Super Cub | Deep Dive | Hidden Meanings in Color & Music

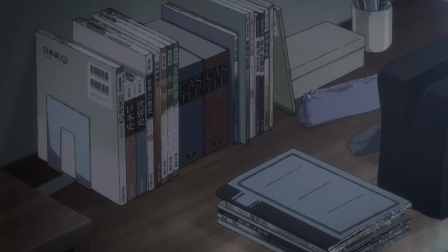4:09 The beautiful music also hints at a world of wonder and imagination, which is cut off in that opening scene by a harsh alarm clock, and then silence. It shows us that Koguma's life at this point is devoid of any sense of wonder or exploration.
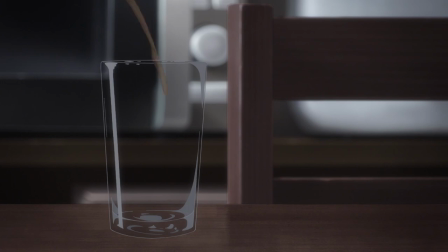4:23 The soundtrack focuses heavily on sound effects, as Koguma's life is taken up entirely by just what is physically present, moving from one task to another.
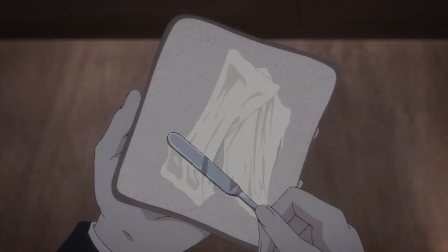4:32 Those moments when music is involved are the moments when Koguma is finally able to appreciate life.
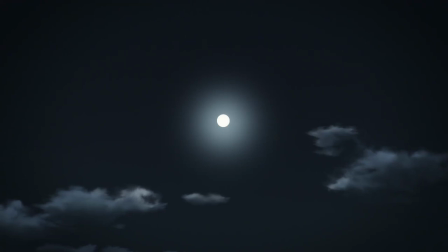4:37 It's appropriate that Clair de Lune plays during one of the few scenes where they show the bright full moon.
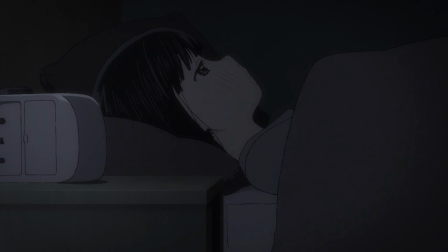4:41 This is appropriate since Clair de Lune means moonlight in French.
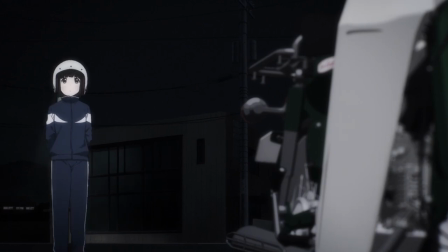4:45 There are many other night scenes in the show, and a couple of shots of the moon with silence, but there's no other song that plays when you see the moon in the show, at least as far as I could tell.
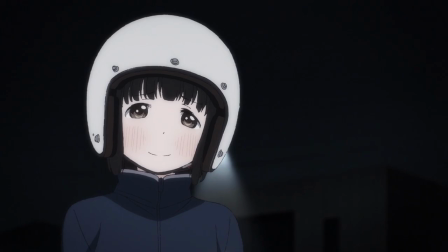4:53 That's pretty cool.
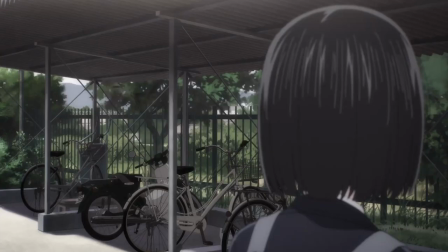4:54 Koguma's a bit mysterious in that she has no parents, she lives by herself, and she goes by just that one name, Koguma, which in Japanese means little bear cub.
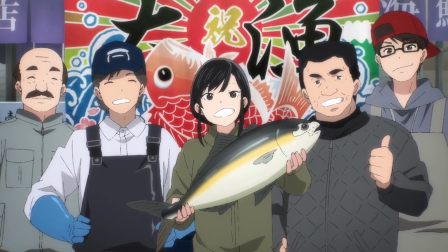5:02 The names of our other main characters don't have relevant meanings for the show, but I'll post some notes in the description if you're curious about Reiko and Shi.
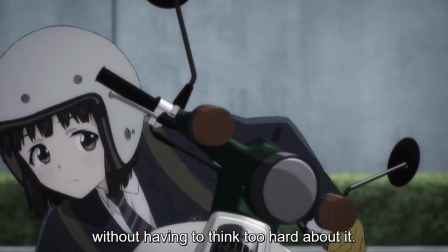5:09 As an introvert, I really appreciated that the show was able to let Koguma keep a lot of that mystery to herself.
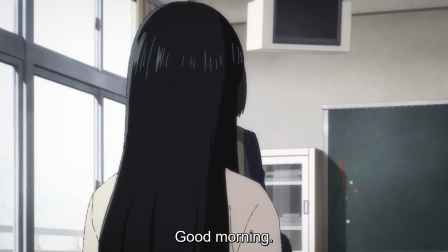5:15 There's a subtle transition in her character arc, where her untalkative demeanor at the beginning of the show seems to be the product of social awkwardness and a general feeling of being overwhelmed.
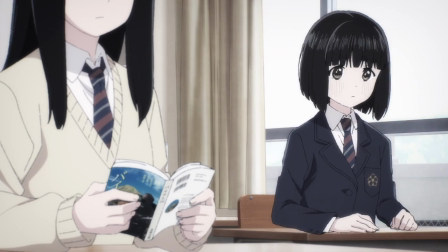5:24 But by the end of the show, Koguma is confident and capable,
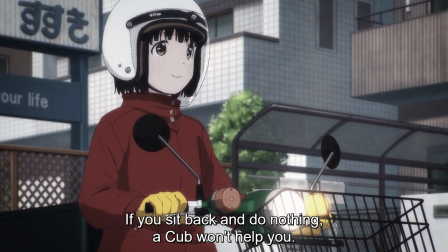5:27 though she still maintains those core personality traits of being a person of few words and keeping people somewhat at a distance.
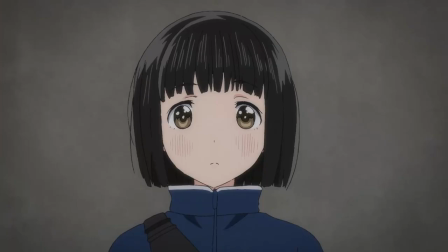5:33 So I like that the goal of the show was to help Koguma learn to love her life on her own terms and not to cure her of her introverted nature.
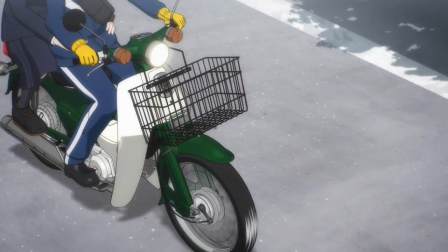5:41 By the way, this was the very first voice acting role for Yuki Yomichi, who voiced Koguma. How crazy is that?
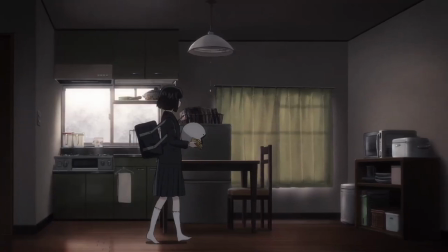5:47 The show nails what it's like when you move out on your own for the first time. That stark difference from being around people and then returning to an empty house.
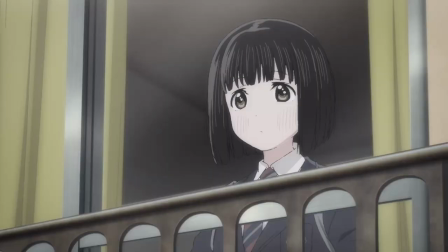5:54 The show reminds me of when I first moved out to Tucson, Arizona for grad school. The first time that I did not have any roommates or family around, it was just me. Koguma riding around on her cub, especially to the convenience store, reminds me of when I would drive around Tucson at night.
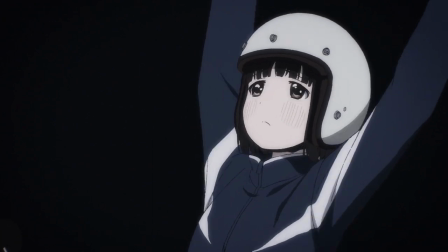6:08 Koguma's goofy smile at her cub is the same look that I have whenever I get some anime from my shelf.
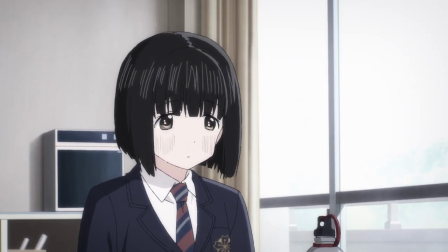6:13 And can we talk about Koguma eating cold, microwavable food? The only time that stuff's good is when you heat it up.
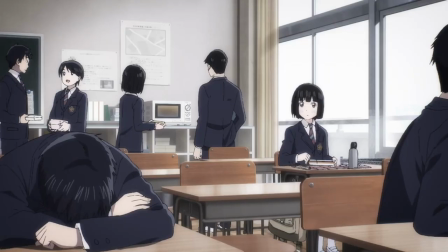6:19 She at least looks at the microwave, but she thinks the line is too long. Don't do it! Don't do it! Ah, she did it!
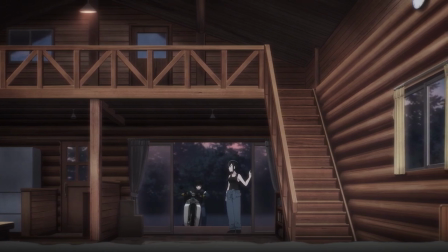6:27 Okay, we see the inside of Reiko's cabin, it's spacious but fairly empty. There's mostly just wood and mechanical tools on the walls, with very little else in the way of decor.
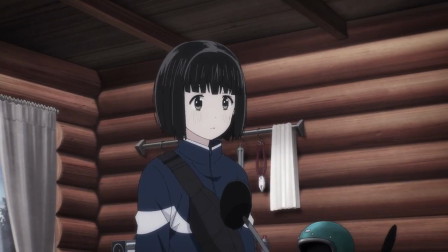6:36 This could be a product of Reiko's no-nonsense attitude, showing that she cares for little else than her cub,
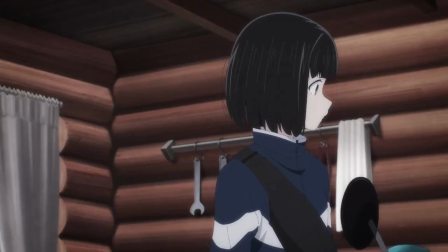6:41 but it could also point to Reiko working through a similar feeling of emptiness that Koguma was experiencing before the two met.
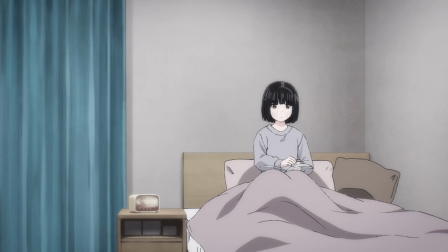6:48 The WC piece that is playing, while Koguma remembers Reiko, is the girl with the flaxen hair, based on a poem by Le Conte de Lille.
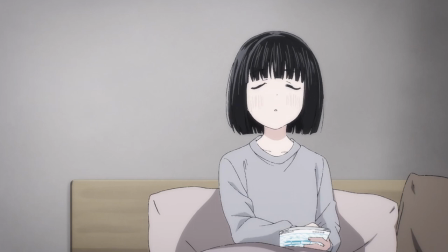6:55 And even though Reiko's hair is dark and not flaxen or blonde, it's still a good fit. By the way, this is not how you remember a friend.
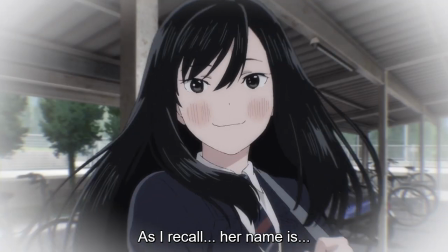7:01 This is how you remember a crush. If you want a clue about what Koguma might be thinking about when she thinks of Reiko, then read the short poem that the music is based on.
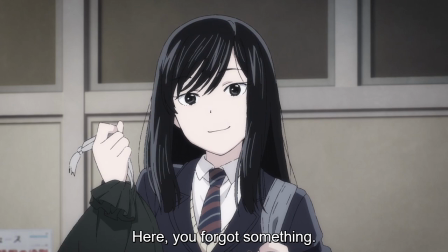7:09 Brief part of it says, Talk to me, please, girl with fine curls and long lashes, for love in clear summer sunlight has soared with the lark and sung now.
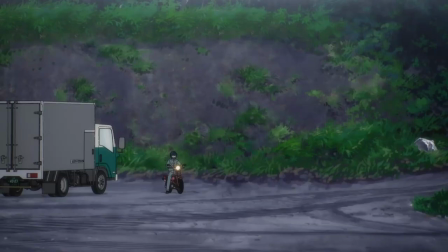7:18 I'll put a link to the full poem in the description. Reiko's personality is also accentuated by the use of rock music in the soundtrack.
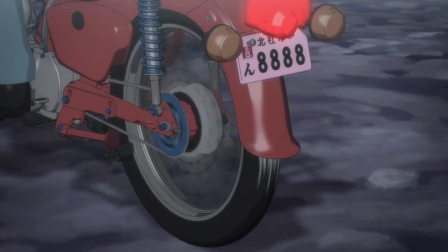7:25 The only time you hear anything approaching hard rock in the show is when Reiko is revving up her bike and herself to meet a challenge head-on.
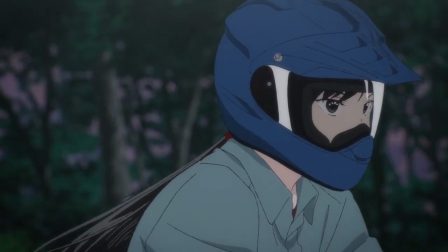7:32 Though there are other times where the soundtrack uses classical music with Reiko. Maybe that's showing Koguma's influence on her through the use of music. The opening scene of episode 2 fascinates me because you can interpret it two different ways there's problems with each one.
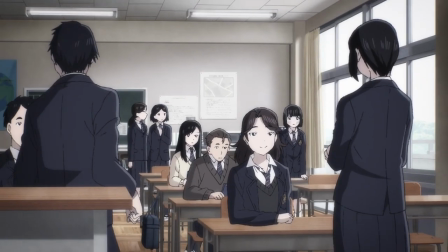7:47 So the normally quiet and socially restrained Koguma gets out of her chair and announces to her class that she rode her new motorbike to school.
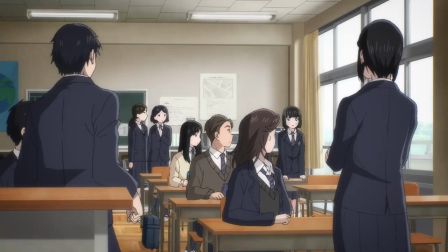7:54 This sets off a huge reaction from the whole class. Koguma is then shown staring out the window and grinning a sheepish grin.
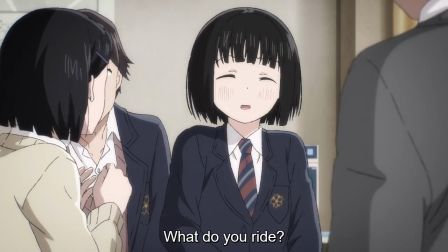8:00 It's also pretty cool that we get another boost in color saturation right when Koguma makes her announcement.
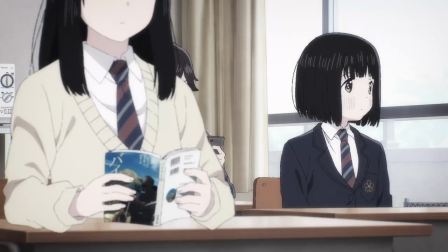8:05 Now you can take everything at face value. Koguma makes what is a bold decision for her to step out of her comfort zone.